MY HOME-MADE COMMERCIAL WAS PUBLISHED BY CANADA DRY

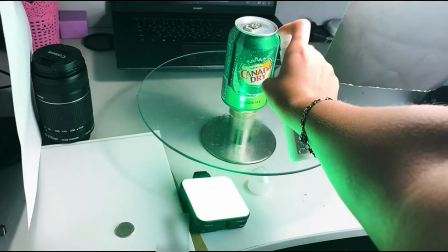0:22 for the first thing we need to give our product a wet look then
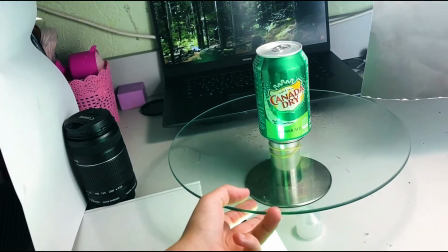0:32 i just started spinning the can on the spinning stand someone might ask me why i have this black piece of paper here
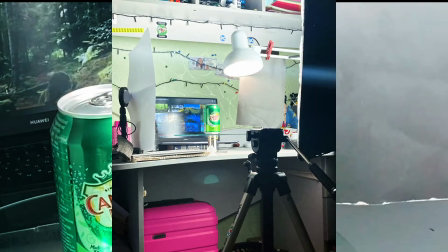0:40 it's a really important question please don't skip it okay this is my light setup here you You can see this black piece of paper,
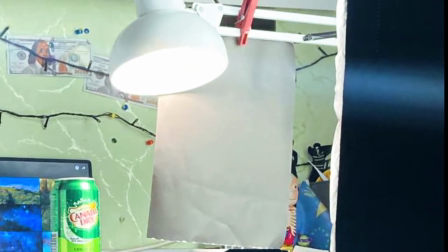0:48 tripod, softbox, table lamp,
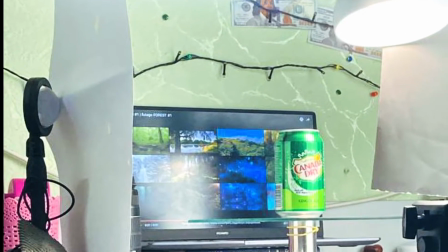0:52 white piece of paper and this horrible light on the screen of my laptop.
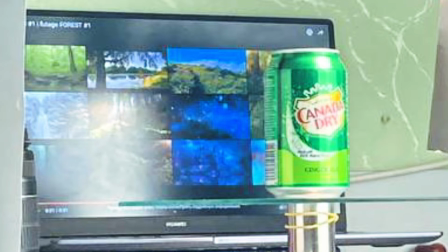0:58 We need to remove this alpha light from my laptop screen so that is not visible on the camera.
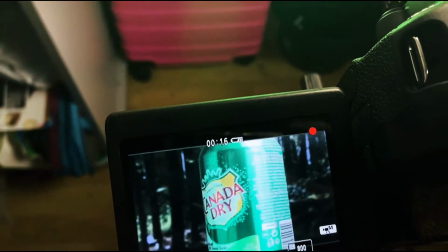1:05 Like I did.
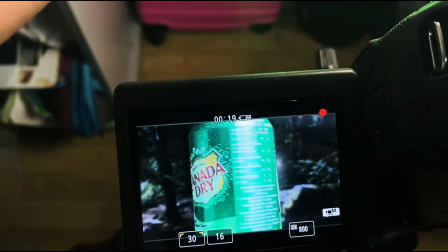1:08 But I missed it.
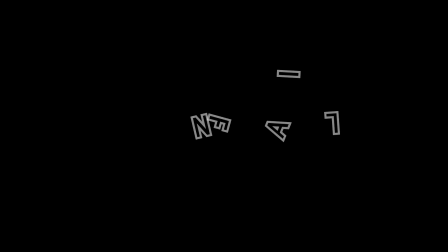About lighting again, here is my softbox as always,
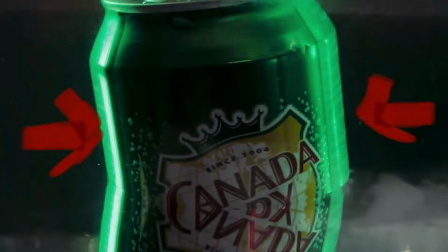1:20 RGB portable light to get those reflective colors of green on the sides of the can this is a digital photo
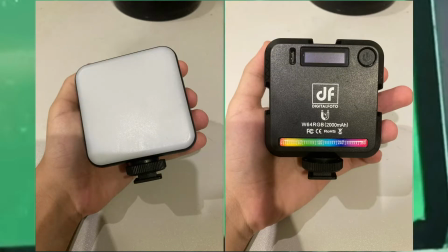1:27 portable light I use it all the time it's a cheap one you can put it on a camera it can be magnetized to metal
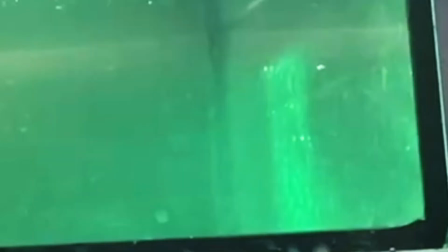1:33 it's very comfortable if you want to buy it link down below my sunset lamp for some contrast
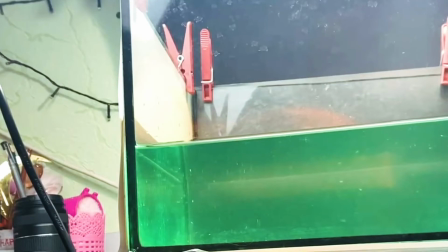1:39 and of course reflector paper you can't see it but it's here for
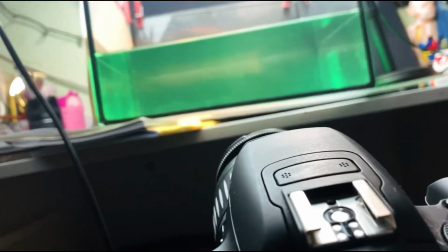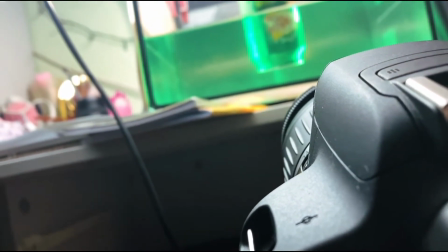1:52 this shot I just put the can into the aquarium and started turning it around and took it out
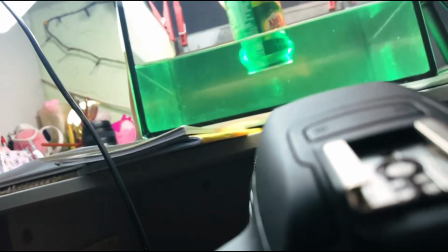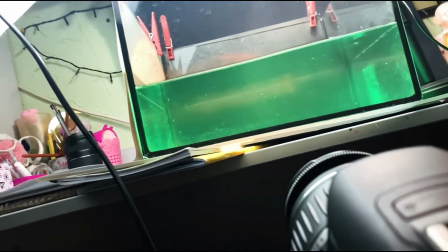2:04 let's see the final result
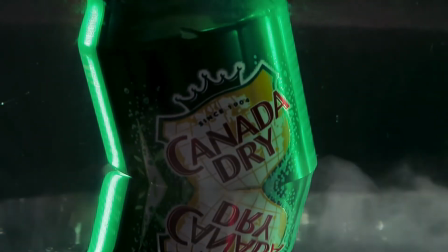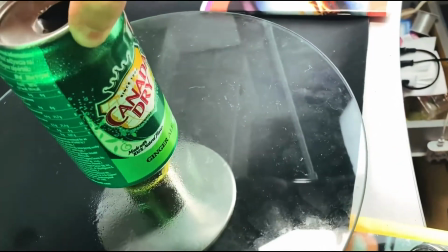2:12 for the next scene i took a plasticine stuck it to the bottom of the can and
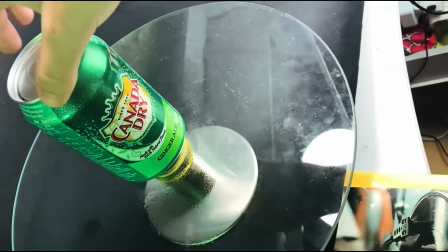2:17 to the turntable so the can wouldn't move i
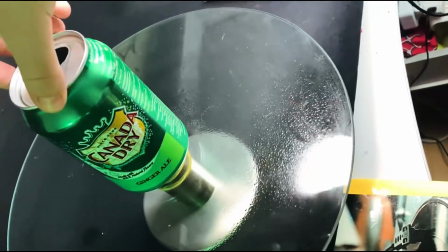2:24 checked with twisting movements whether it's holding then
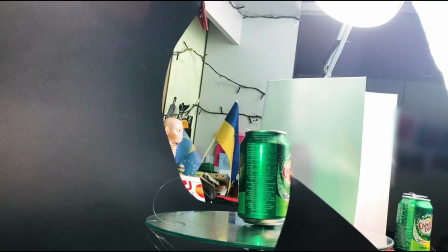2:31 i just gave the product a wet look it
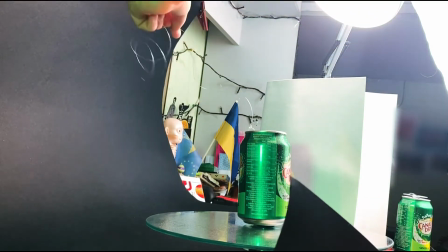2:36 was necessary to attack a fish line to the lid of the can then
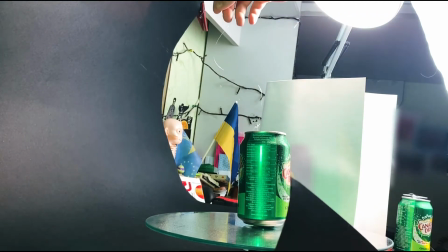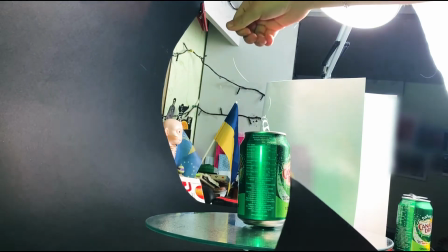2:53 I began to lift it up and down up and down up and down until this happened I
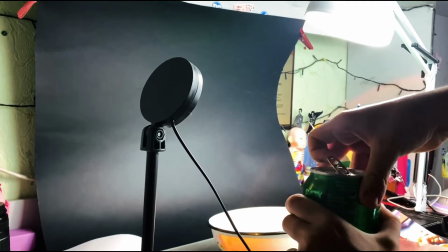3:08 opened a new can of the drink just to pour it into a bowl but
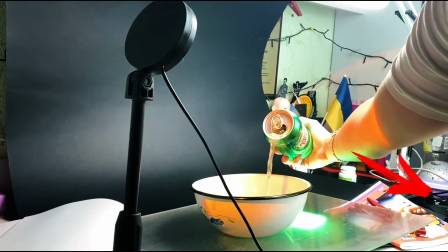3:16 be careful not like me in this scene I'm using a table lamp a softbox the sunset lamp to create this reflection on the top of the can
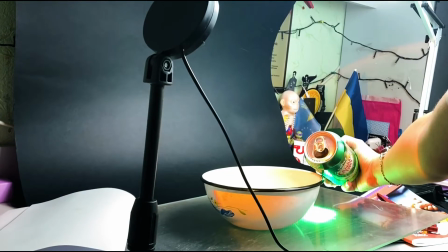3:25 because we have the first frame which is a forest then water and we need to show that the open can of canada dry is something light
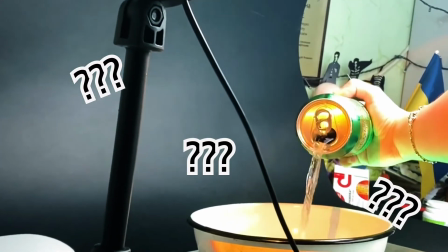3:34 something warm something that we can drink in any weather and any time of the year i use
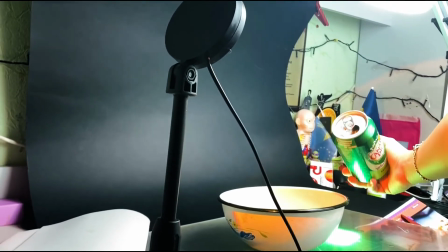3:39 my portable light of course with green color turn on from the bottom of the can for highlight
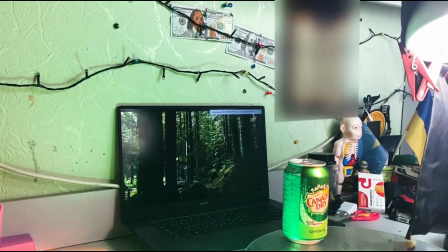3:53 finally the last scene everything is simple here i light up can of soda with the sunset lamp
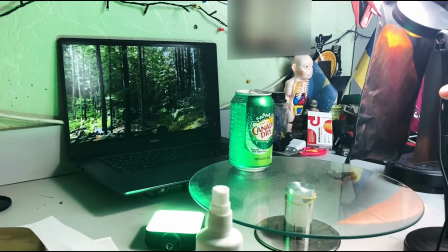4:00 that's it here